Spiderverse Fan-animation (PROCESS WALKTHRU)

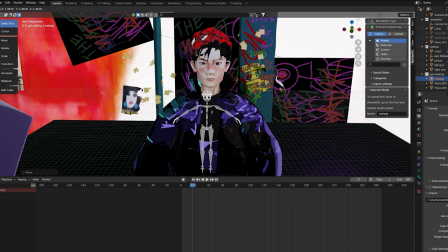4:17 So I just used the Rigify add-on in Blender and then deleted the bones I didn't need, because it's faster than creating a whole armature from scratch.
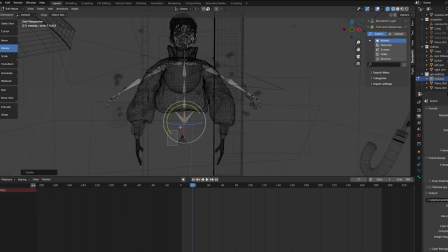4:26 Since my shot doesn't need legs and the model is legless, I deleted the leg bones. I don't know how to do face animation either, so I got rid of the face bones. And I don't know what these bones are for, but I deleted those too.
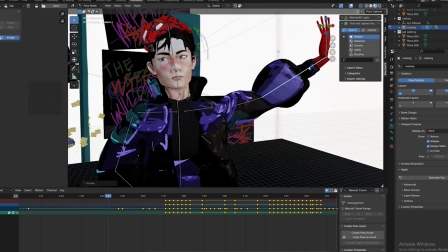4:41 Now, I parented the model to the armature with automatic weights, and then tested it out on pose mode.
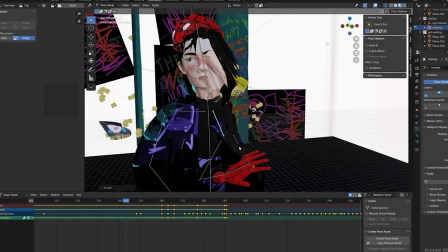4:48 You could see some issues, but skimming over a lot of details, I fixed this under weight painting.
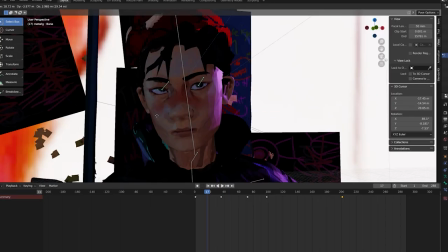4:55 Grating the eye rig was much more complicated, but I'll leave a good tutorial that I followed in the description.
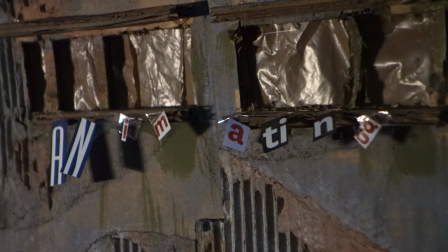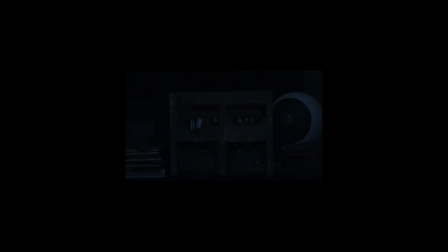5:07 I finally made it to the fun part, animating!
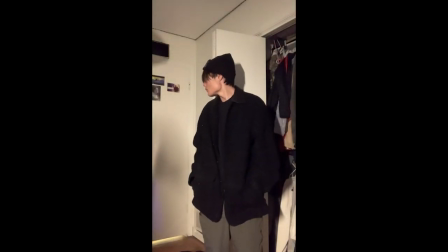5:10 One of the first things I did before I actually started to pose my character is take a video of myself for animating reference.
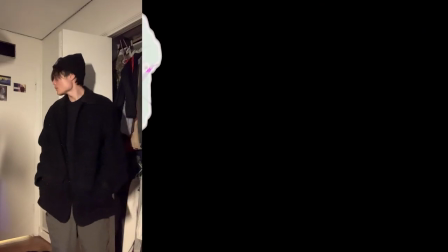5:18 You can use reference in different ways,
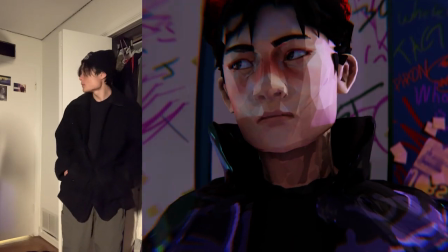5:20 but I tried to focus on small micro movements and the shifting weight of my body to create a more realistic animation.
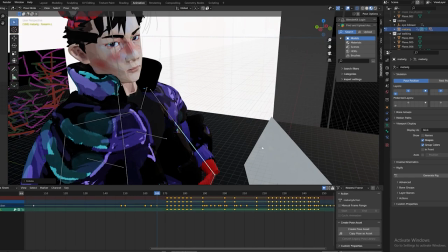5:30 Using my reference as a guide, I just posed my armature and added keyframes in the dope sheet.
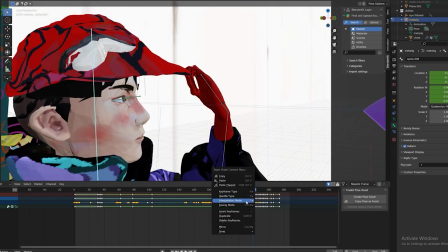5:35 I also changed the keyframe interpolation to constant to get that jittery movement.
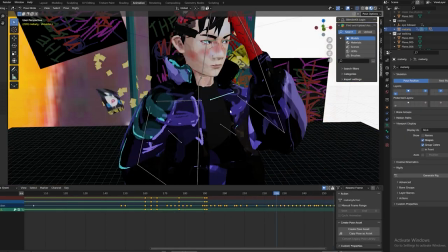5:42 For the hat, I was able to animate it stretching using shape keys.
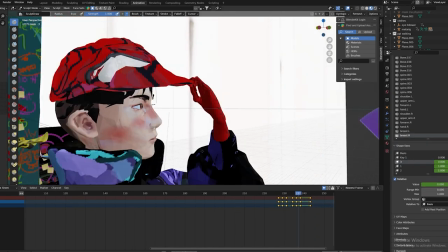5:46 This allowed me to sculpt and stretch my model to create a new shape without having to rig anything.
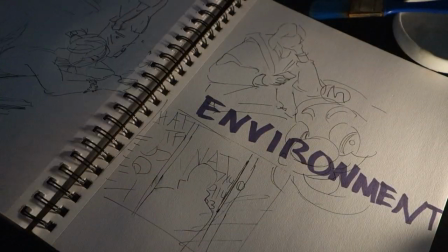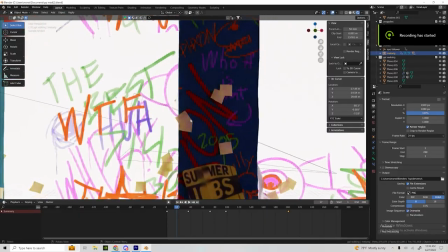6:00 The environment was super simple.
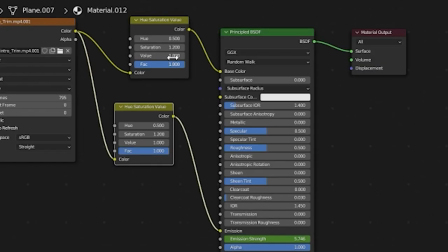6:02 All I did was use a random video on my computer, slap an emission shader on it, And boom, a TV screen.
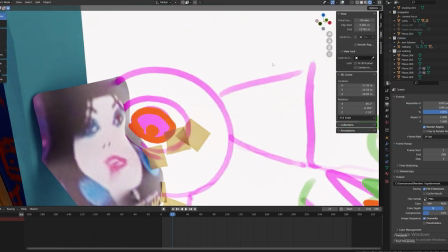6:10 Then I blocked out simple details with cubes, added random details, and texture painted some graffiti.
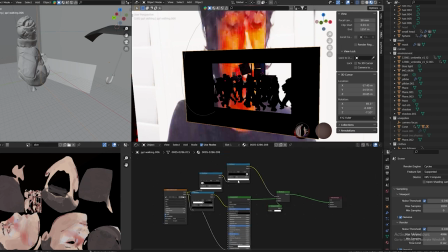6:17 The people walking in front of the camera were just an overlay I found on YouTube,
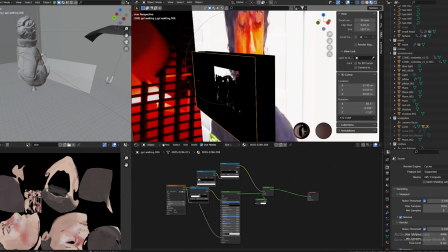6:22 but it took a lot of trial and error to get the alpha channels to work in Blender.
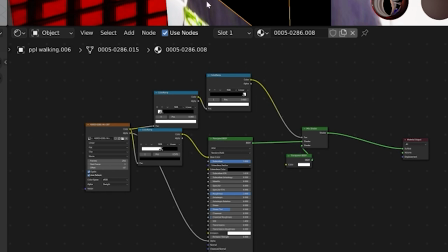6:27 Here's the screenshot of my shading nodes, but I wouldn't copy this mess, it's like really bad.
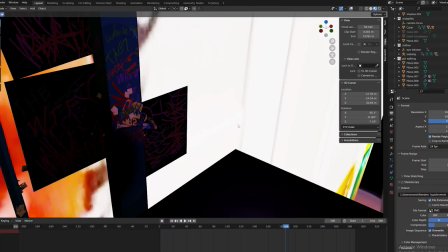6:34 I positioned them separately, delayed their timing,
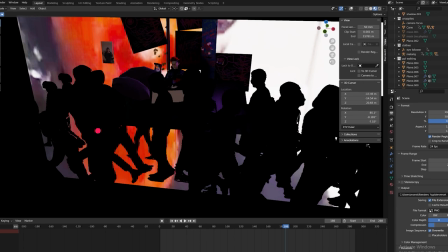6:37 and animated simple 3D umbrellas to move among the crowd to give it more depth.
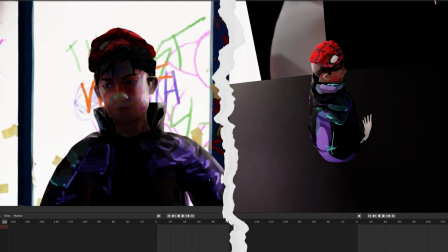6:44 I also added some lights and a flat plane outside of the camera's view to create a bounce light on the model's face.
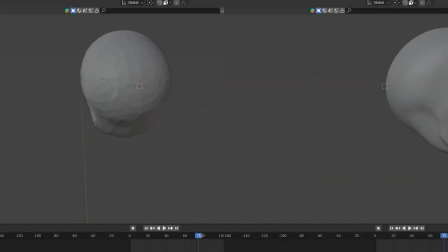6:56 I added a decimate modifier to the jacket and face.
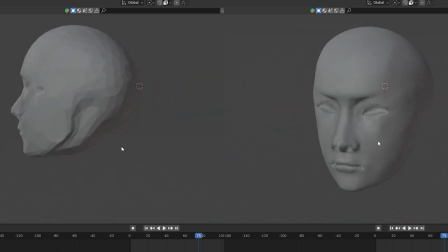7:00 This created larger and more visible polygons which had a cooler look than perfectly smooth shading.
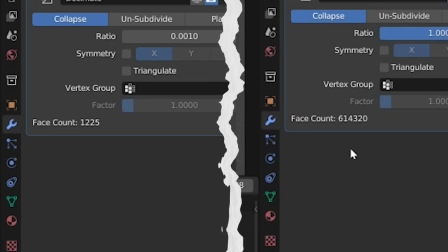7:07 This also had the added benefit of reducing the amount of polygons the computer has to calculate, which sped up the work process.
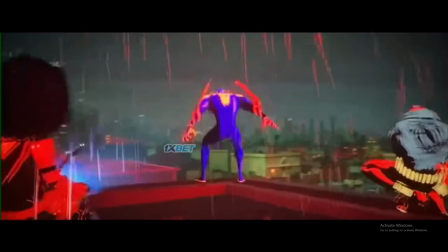7:15 Inspired by this scene across the Spider-Verse, I wanted to add hand-drawn rain animation to the scene.
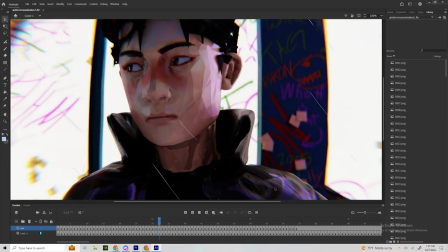7:22 I imported all the individual files to Adobe Animate and tried to draw the rain on top of it, however,
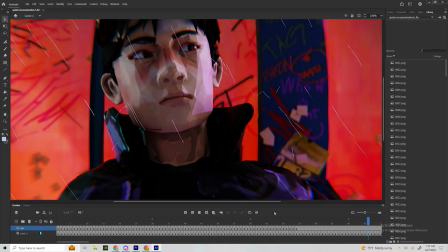7:28 it just didn't look good, so I scrapped that idea. With this, the project is complete and we can render.
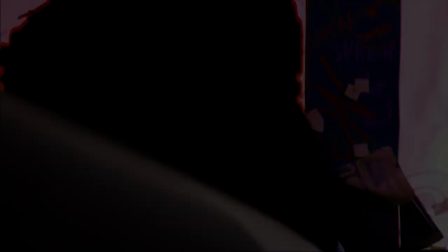7:37 Overall, this project was very frustrating to work on. There were several moments that I nearly gave up and scrapped everything,
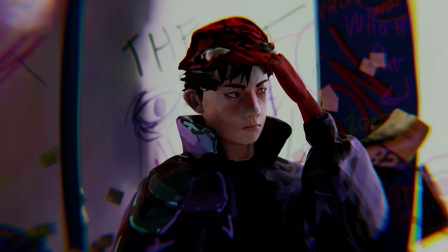7:46 but eventually coming back, finding a solution, and finishing the project was so rewarding. I am definitely more confident to dive into 3D again. This video is more of an overall process than a detailed tutorial, So I could dive into each of these topics more in depth in future videos, but yeah, this video isn't meant to be able to like follow along and create exactly what I made. But hopefully this helps you guys understand what goes into a project like this and where to start. Thank you. Bye bye.